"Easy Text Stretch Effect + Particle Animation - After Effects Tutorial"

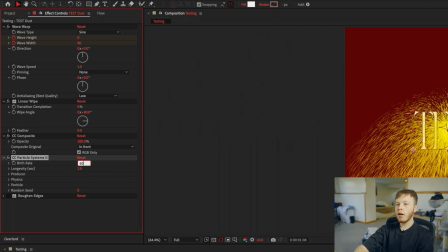4:08 For this effect, you want to go pretty high, around 60 I've seen work pretty good.
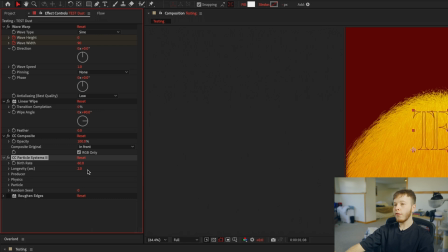4:13 Longevity depends on how long you want your effect to last, but for now we're just going to keep it in 2 and then we can mess with it later. You want to open the producer, and then that'll depend on your comp size,
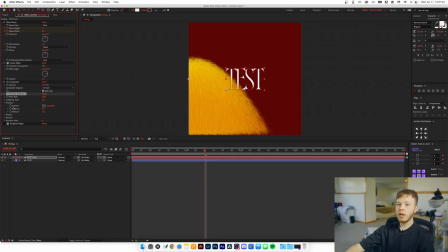4:25 but we'll start by putting the X value at 0, and then we'll keyframe it and go forward however long you want it to last, and then basically take it to the other end, which will be the max value of the other. So in my case, 1000.
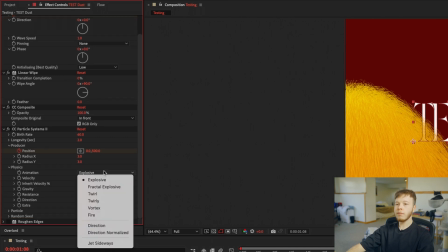4:37 You want to open the physics, and you want to change the animation type from explosive to direction. And this is where we can get really creative with how we want our dust to look.
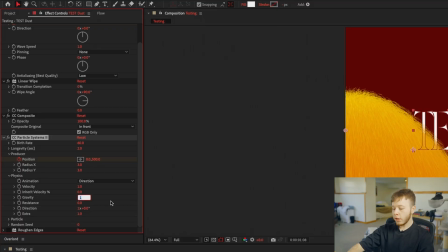4:48 The main thing we want to work with is gravity. We want to set that to a negative value, so instead of going down, our particles go up to make it look like they're being taken by the wind. So usually I've found that 0.3 works pretty good.
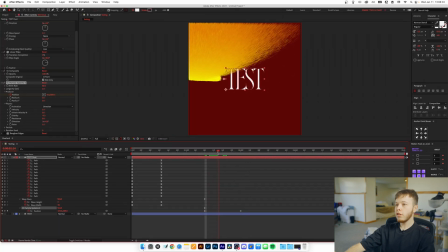5:00 And as you can see, it's already starting to move up.
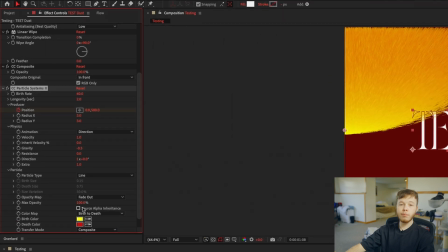5:03 If we open the particle, we can go to max opacity, put it up to 100, and then click source alpha inheritance.
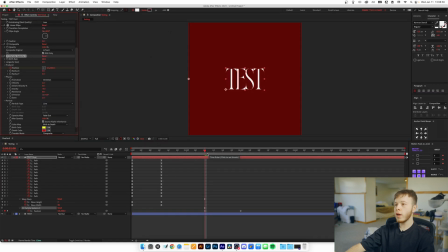5:09 So now you can see all the craziness is away. We can see a bit better what we're really making.
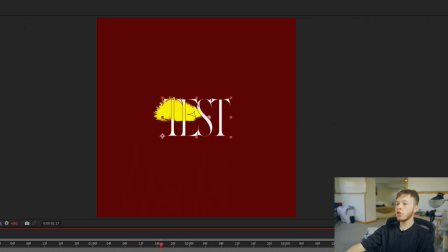5:13 As you're scrolling through, you can see that it's starting to create dust just whenever the point hits the text, which is a very good start.
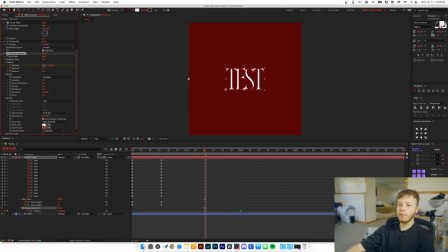5:20 And you can of course change the colors to fit your text. So in my case, we'll just do white because that's the color of our text. Now to change how our particles look, because right now they're only coming from the middle, we will want to go up to the producer again, and then we want to change the radius of the X and Y axis.
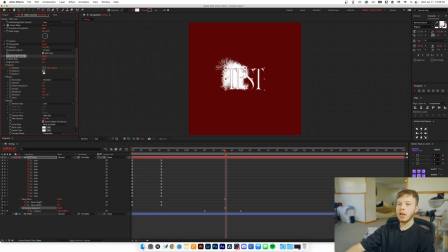5:35 We want it to make the whole text, so in this case 14, and then the X radius, I like to put up 1 just to make it a bit more dense.
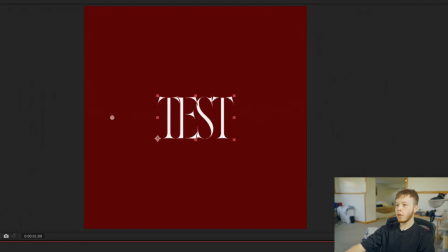5:42 So now if we play it back, we've got the text exploding. Now it looks pretty visceral right now, and we can always play with that.
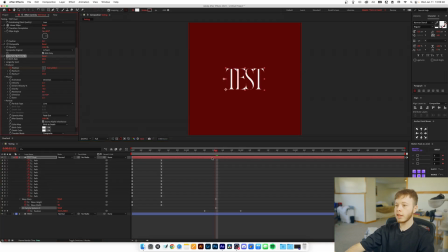5:48 For example, if we take the longevity down to 1 second, you can see they start dying way sooner. Now, one thing to sell this effect a little more is to go and play with the direction in the physics tab,
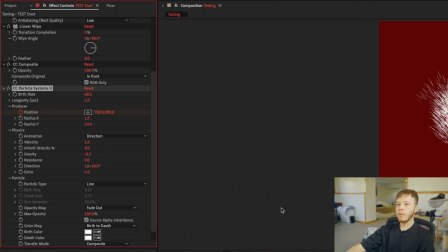5:58 where I'm just gonna crease it a little bit to make it go more to the right.
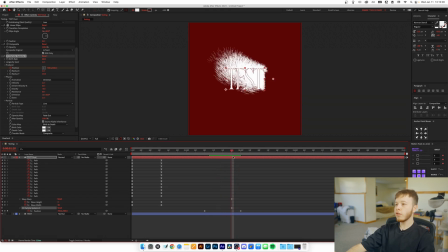6:03 And you can, of course, change that to go whichever directions you want. I just find that I like this look more. To make it look like it's really being pushed, we're gonna play with the inherent velocity, and in this case, I'm gonna put it to 10, which really makes it look like it's being hit and then exploding outwards, which is a really nice effect for this. And the last effect that we're gonna play with here is the resistance.
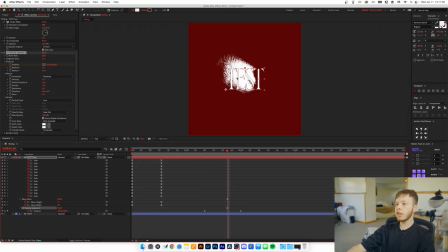6:23 If we look at how this looks at this moment without playing with it, you can see it's pretty widespread, but resistance is gonna keep it a bit tighter. So if you put it to about 10, the spread of the dust is a bit tighter and just looks cleaner overall, in my opinion.
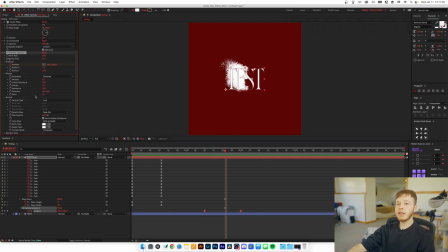6:38 So now we basically have our main animation down, but now let's get back to the one effect that we didn't use, the roughen edges.
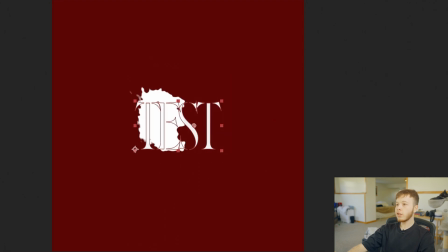6:46 Now, if you add this, you can already tell that it's starting to look more like a blobby mess.
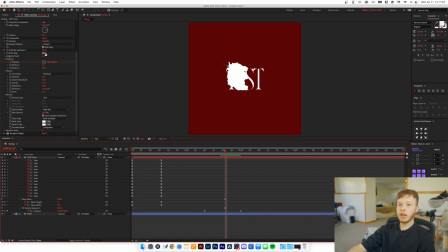6:51 Once again, we can go and play with our birth rate and longevity to create some different results. For example, if we set the birth rate down to 20, we get a bit more of a scattered look. And that's the base animation for the dust that we want to do. Now we want to go back to our original layer where we added linear white, change the direction to go upwards.
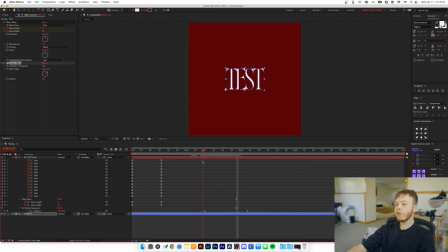7:08 So about 50, 40 looks really good. And then of course, depending on your layer and the size of everything, you want to play with the transition completion. Essentially, you want to match the keyframes to the keyframes of the particles.
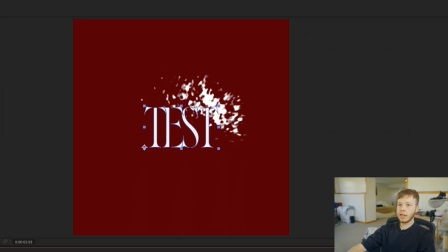7:22 So we're going to set a keyframe for the transition completion, go to the end and just slide it up until our text is hidden.
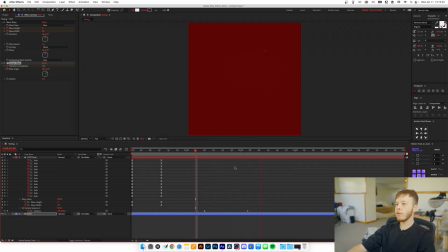7:27 Now we can see that as it goes across, our text dissipates as well. Now to spice it up and sell the effect a little more, we're going to go ahead and add an adjustment layer.
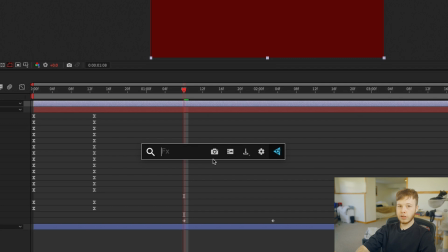7:36 And the effect we're going to add to this first adjustment layer is going to be turbulent displacement.
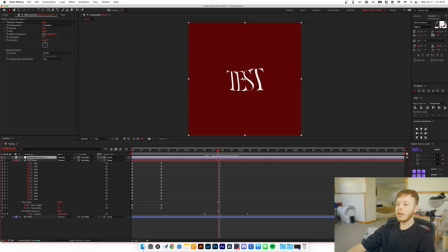7:42 This effect creates a wobble type of look, and we're going to animate it to make it look like heat waves.
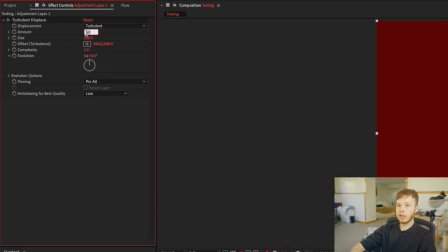7:48 So if we go to the beginning of the animation, we're just going to go to the amount and set it to 0, and then our first keyframe.
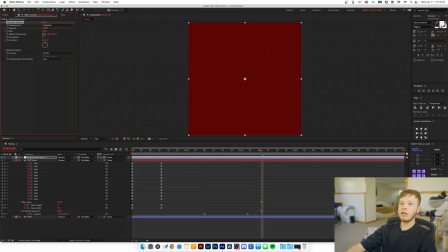7:54 And as we go to the end of the animation, you want to increase it, and you can play with this value, but we'll just do it to 50 for now so we can see what it looks like. And then again, click U to see your keyframes, and then we can have a look at it. See, it starts to warp a little bit as we go along.